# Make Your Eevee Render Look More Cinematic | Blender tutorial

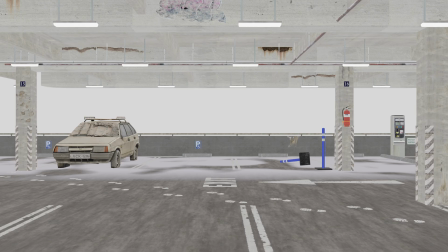0s
So today we are going to turn this Eevee render into this by only changing the render settings, adding specific lighting to our scene, and changing the materials with special shader nodes. Let's go.
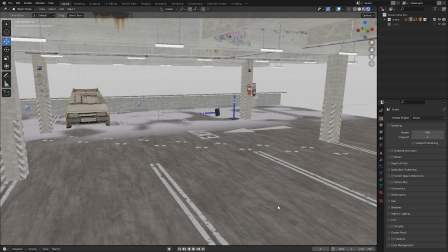17s
First off, we want to improve our render settings, and I'm not talking about increasing the number of samples. The first three small improvements are very easy. We're going to turn on ambient occlusion.
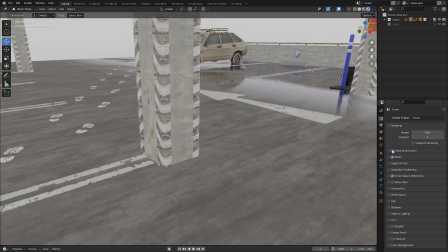32s
As you can see, this simulates the absence of light. Later in this video, we are going to go deeper into adding ambient occlusion into our scene.
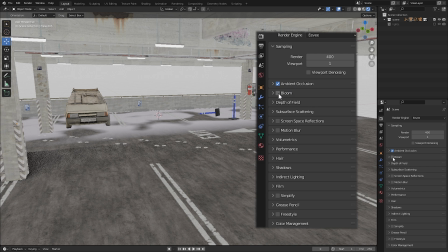42s
Next, we're going to turn on bloom. This will create a nice soft bloom around any lights in our scene. And we will also turn on screen space reflections,
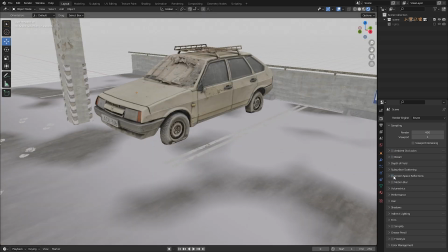57s
which will create reflections in any objects of which the materials are reflective.
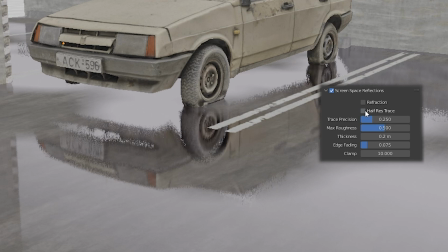63s
For higher quality reflections, turn off half res trace.
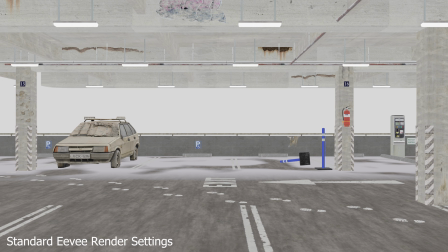69s
If we would render our scene right now, you can already see some small improvements.
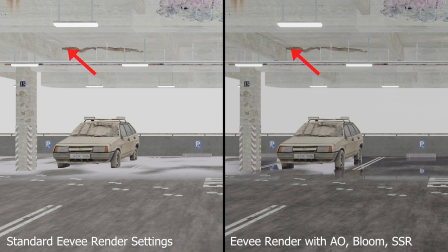75s
You can already see the ambient occlusion working in the corners where there is a lack of light, and you can also see that we now have proper reflections.
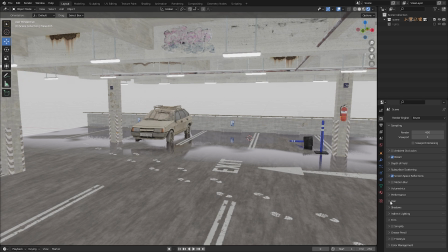86s
Next, we're going to increase the resolution of our shadows.
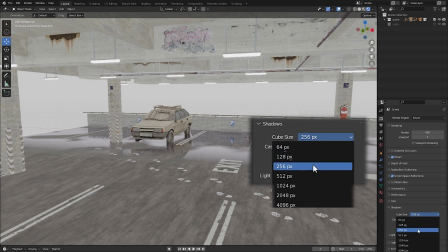91s
Click on Shadows and increase the values of the cube
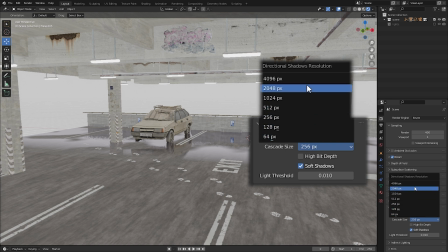95s
and cascade size to 2K or 4K resolution.
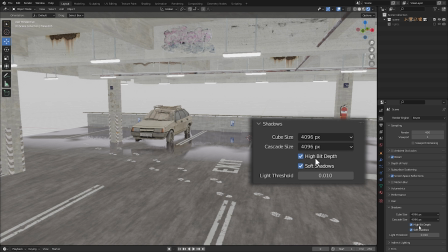101s
Also, turn on High Bit Depth.
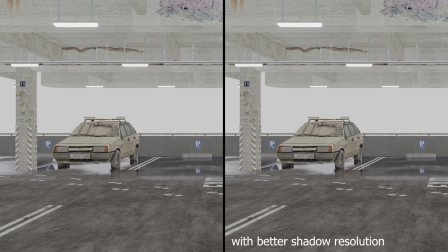104s
The better shadow resolution is barely visible at this point, but it will be worth it in the end.
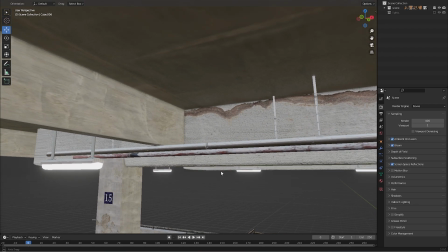114s
Now we're going to add more ambient occlusion into our scene.
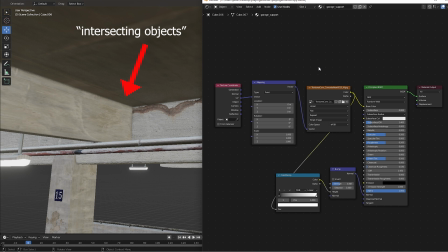119s
Open the materials of the objects which intersect or are close to other objects in the shader editor.
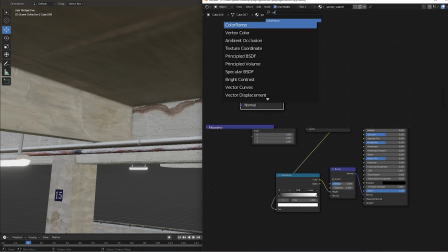128s
We are going to add an ambient occlusion node with a color ramp and a mix RGB node.
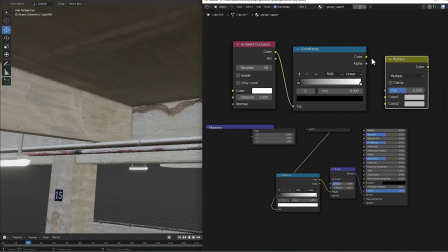135s
Make sure that your mix RGB node is set to multiply.
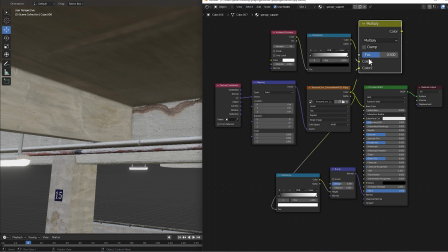141s
Connect them like this
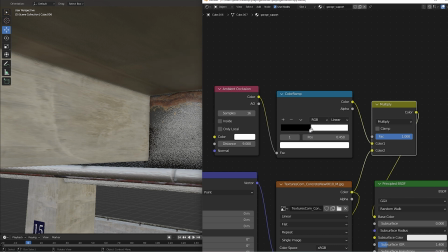146s
and slide with the color ramp until the ambient occlusion looks realistic.
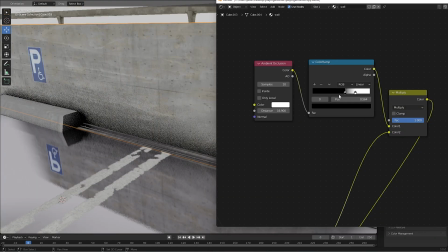152s
You can see that the ambient occlusion is now a lot more noticeable.
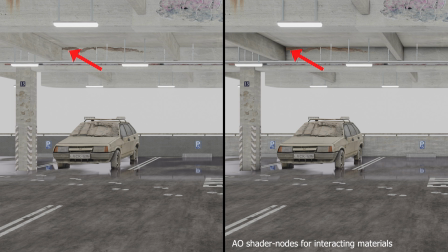158s
This will make our scene look a lot more realistic and also a lot better.
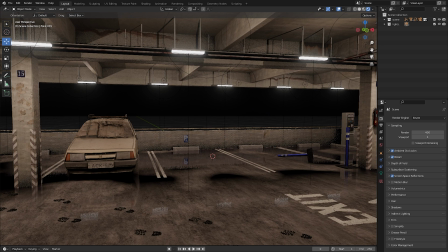166s
Now we are going to make our scene look more cinematic by adding volumetric fog into our scene.
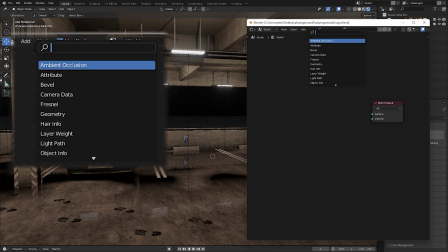174s
Open the world output in the shader editor and add a principal volume to the world output.
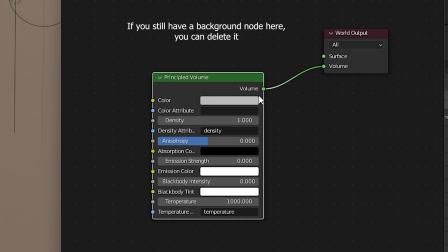182s
Set the density of the principal volume somewhere between
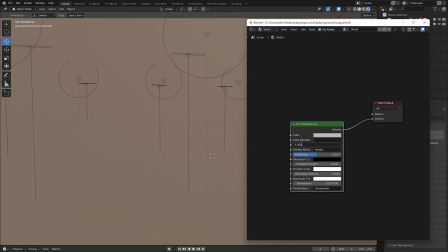188s
0.005 or 0.01.
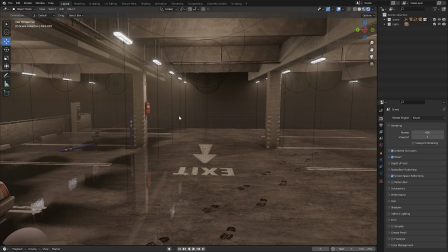194s
Now our scene looks a lot better. It is possible that when you do this, your scene will look very dark.
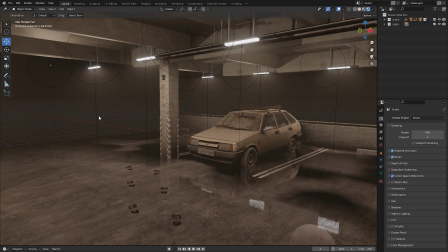202s
If that's the case, you will need to add more lights into your scene.
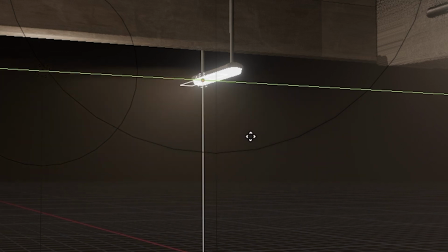207s
I always add one area or spotlight in the scene to recreate the fog effect of the lighting.
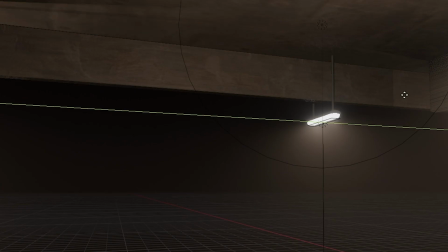214s
I will also add one more normal point light in the scene to light the surrounding scenery.
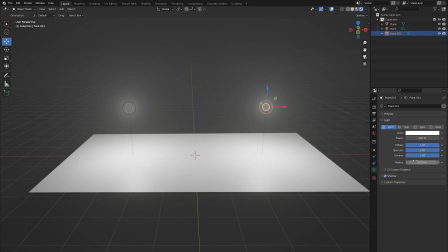221s
In the light panel of your lights, you can choose if your light is affecting the volumetric fog or not.
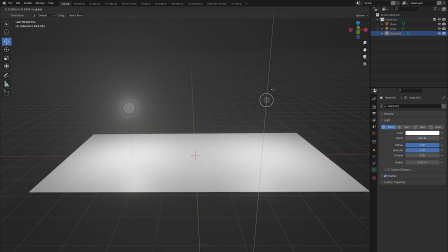229s
This will make it very easy to hide lights in your scene without seeing their foggy light rays.
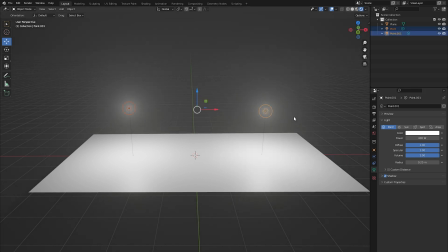235s
You can also choose to link lights with each other by pressing Ctrl L Link Object Data.
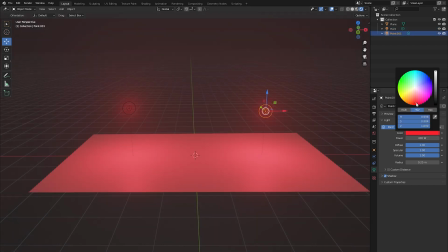244s
Now, when you change the lighting in your scene, you can just change one single light and all of the other lights will also change.
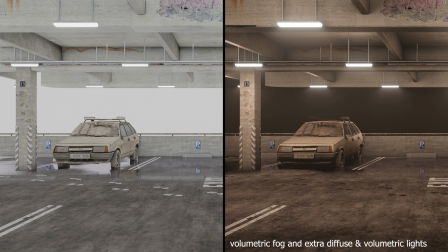254s
With the added volumetric fog and extra lights, our scene becomes a lot more cinematic.
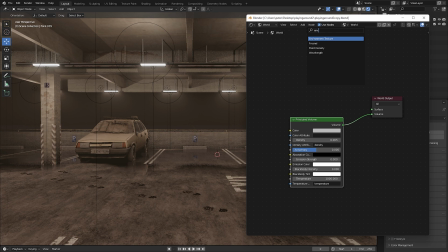263s
Finally, we're going to add a 360-degree HDRI environment texture.
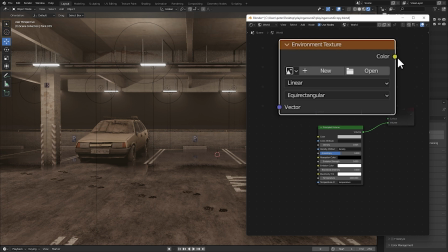269s
We do this by adding an environment texture node to our surface world in the shader editor.
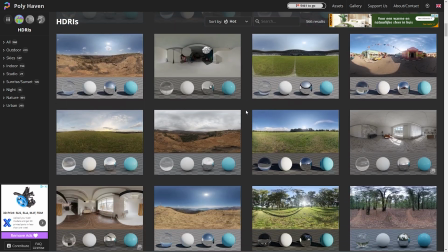276s
You can download hundreds of free HDRIs on polyhaven.com, which I also will be using.
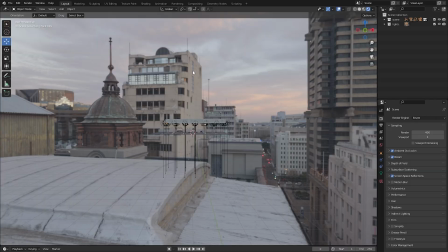284s
I chose this HDRI.
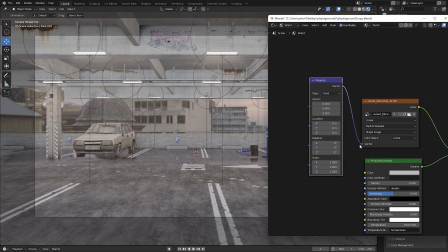286s
If you add a mapping and a texture coordinate node after your environment texture, you can rotate your HDRI around.
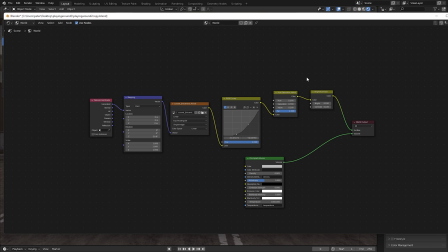299s
I color corrected the HDRI with simple color nodes to make it look more realistic in our scene.
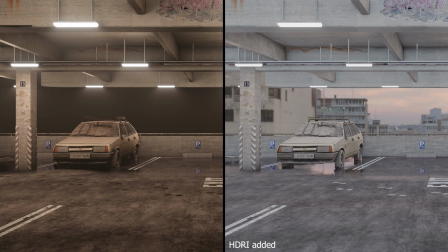308s
With the HDRI added, it feels as if there is another world besides the parking garage.
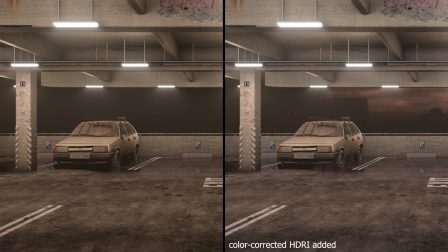315s
And with the color correction, it looks also realistic.